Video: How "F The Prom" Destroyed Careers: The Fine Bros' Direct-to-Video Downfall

But most importantly, if you're new here, I would so appreciate you clicking that subscribe button right over here. That way you never miss new videos from me. I upload 2 new ones every week, turn on notifications, and you'll always be the first to know when I'm asking you to the prom and then standing you up, because you're Josie Grossi.
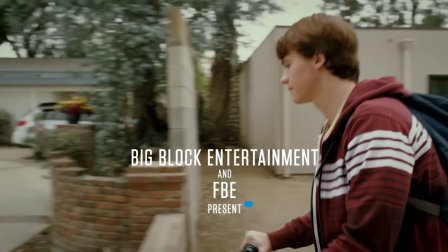4:25 Anyway, our main character in this is Cole. He's played by that's the other thing. This movie had not nobodies as actors. This is the kid who was the main character in Super 8, that J.J. Abrams movie that I happen to like despite all of the distracting lens flares, but I haven't seen that kid in a lot of things since then.
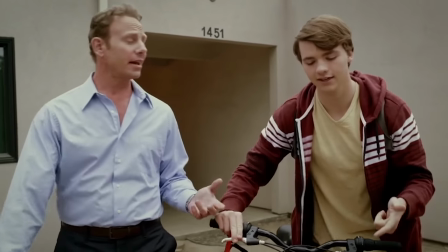4:43 So here we are. His dad is trying to let him know, like, on his first day of freshman year, like, you gotta be the popular kid, that's the best, that's what I was.
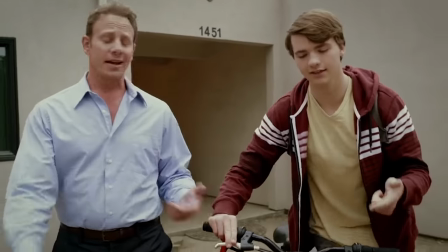4:50 And it's like, oh god, dad. Star
quarterback, prom king, class vice president, all the glory, none of the responsibility.
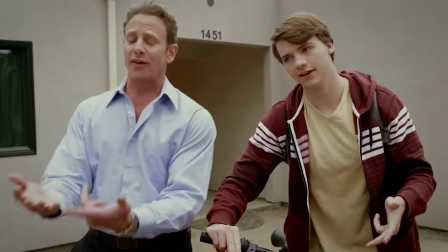4:58 I know, Dad, I've heard it a thousand times before.
So, do you guys live in the same compound where Osama bin Laden was killed, or do you just use the same landscaper? I get that this was a low-budget movie, but it would have cost absolutely nothing to remove that stack of bricks and broken concrete from the main character's front yard on the very first shot that we see.
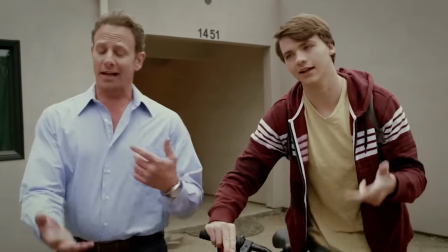5:17 Or they could have at least adjusted the framing of the shot so it doesn't look like our upper-middle-class main characters live inside of a home with a dirt floor.
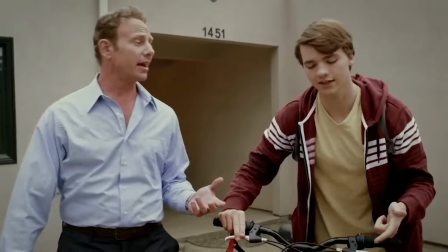5:25 Just a fun idea that I had after getting distracted by all of the dusty rubble in the background.
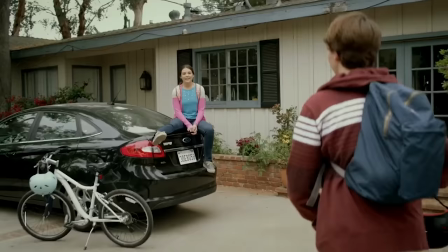5:31 Anyway, so the dad's a tool, but Cole, the main character,
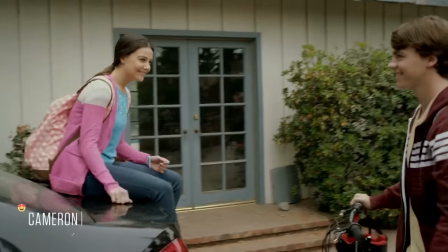5:34 goes next door to his BFF Maddie's house, where she's waiting to ride bikes.
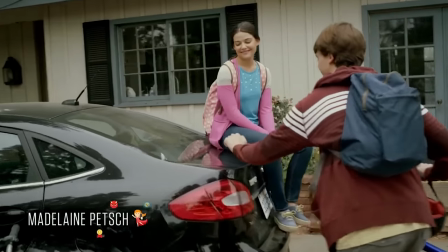5:40 I see the director slash art department slash costume designers attempt at really showing the way that these kids age in the time jump between freshman year and senior year. Maddie particularly is dressed a lot more immature now, and even her as an actress. This is the girl from Starstruck on Disney Channel.
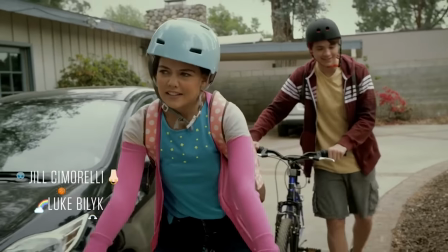5:57 You can tell even she's trying to like make her voice sound more immature in this first scene, which, like, kudos to you, sweetheart, but the time jump was still ill-conceived.
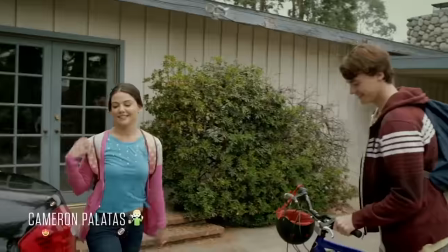6:05 Let's get into it.
Ready? As I'll ever be. Cole, stop trying to peek at Maddie's nipples.
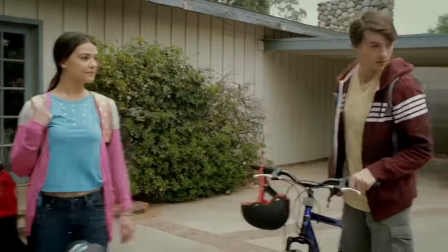6:11 Oh my God, Dad!
Dad, stop embarrassing me by sexually harassing the girl next door and her 14-year-old nipples. Sorry, Maddie, I swear, we tried to have him chemically castrated, but I think we used the wrong chemicals, because now he's even more horny for girl nips. In order to sell this as like a super bad style raunchy teen comedy,
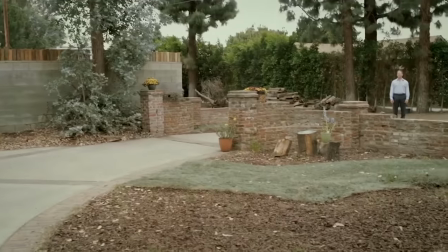6:31 the screenplay continuously tries to position Cole's dad as though he's like a horn dog who wants his son to lose his virginity.
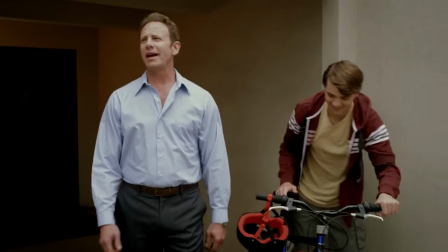6:38 However, they actually make him seem like a full-on child predator with a Chuck E. Cheese costume in his closet. Sir, do not cross that property line or we will activate the shock collar for pit bulls that we've had wrapped around the base of your penis. This town has really bad criminal justice infrastructure, obviously. Maddie expresses nerves about first day of high school, which is what this is. Cole's like, well, you'll always have me at school and next door. And I'm like, you cannot shoot me with a foreshadowing gun and have it bleed out more gruesomely than that. I feel like I'm gonna talk about death a lot tonight. Buckle up. Anyway, Cole is, he's the guy every girl wants, except if they can't see it because they're dumb and popular. He even draws pictures for them.
Uh-huh. Oh, hey, hold on. So good.
You've really captured how my bike is always floating into the air and how I have no knees.
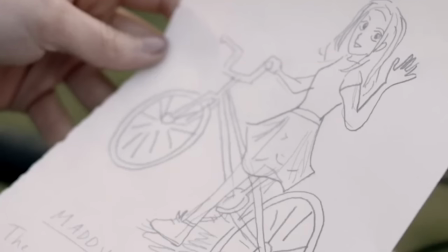7:27 Cole is like, yeah, I also gave you a Cindy Lou Who nose and flabby wobbly arms. Again, I recognize the director slash art department was probably trying to show how Cole's raw artistic talents further improve after the time jump to the end of high school.
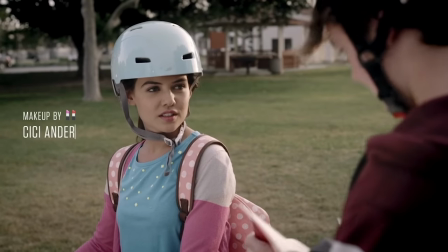7:42 So take note of that, sure. It's still hard for me not to laugh seeing him give the girl he likes this mechanical pencil ass looking drawing that also has a caption explicitly calling her a loser. Like, I would stop talking to you for the rest of high school, too, dumb.
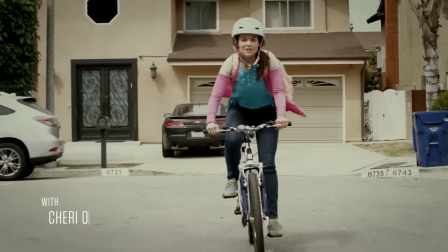7:55 And we never get that much of a visual representation that the two of them are losers, and then, as you'll see, Maddie moves on in popularity.
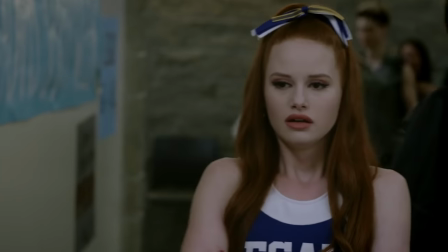8:03 Like, we could have had the mean girl that we see later played by Madeline Pesh from Archie Rundale, Riverdale. She could have been like, you guys are stupid, or whatever. Someone could have made them feel bad about themselves.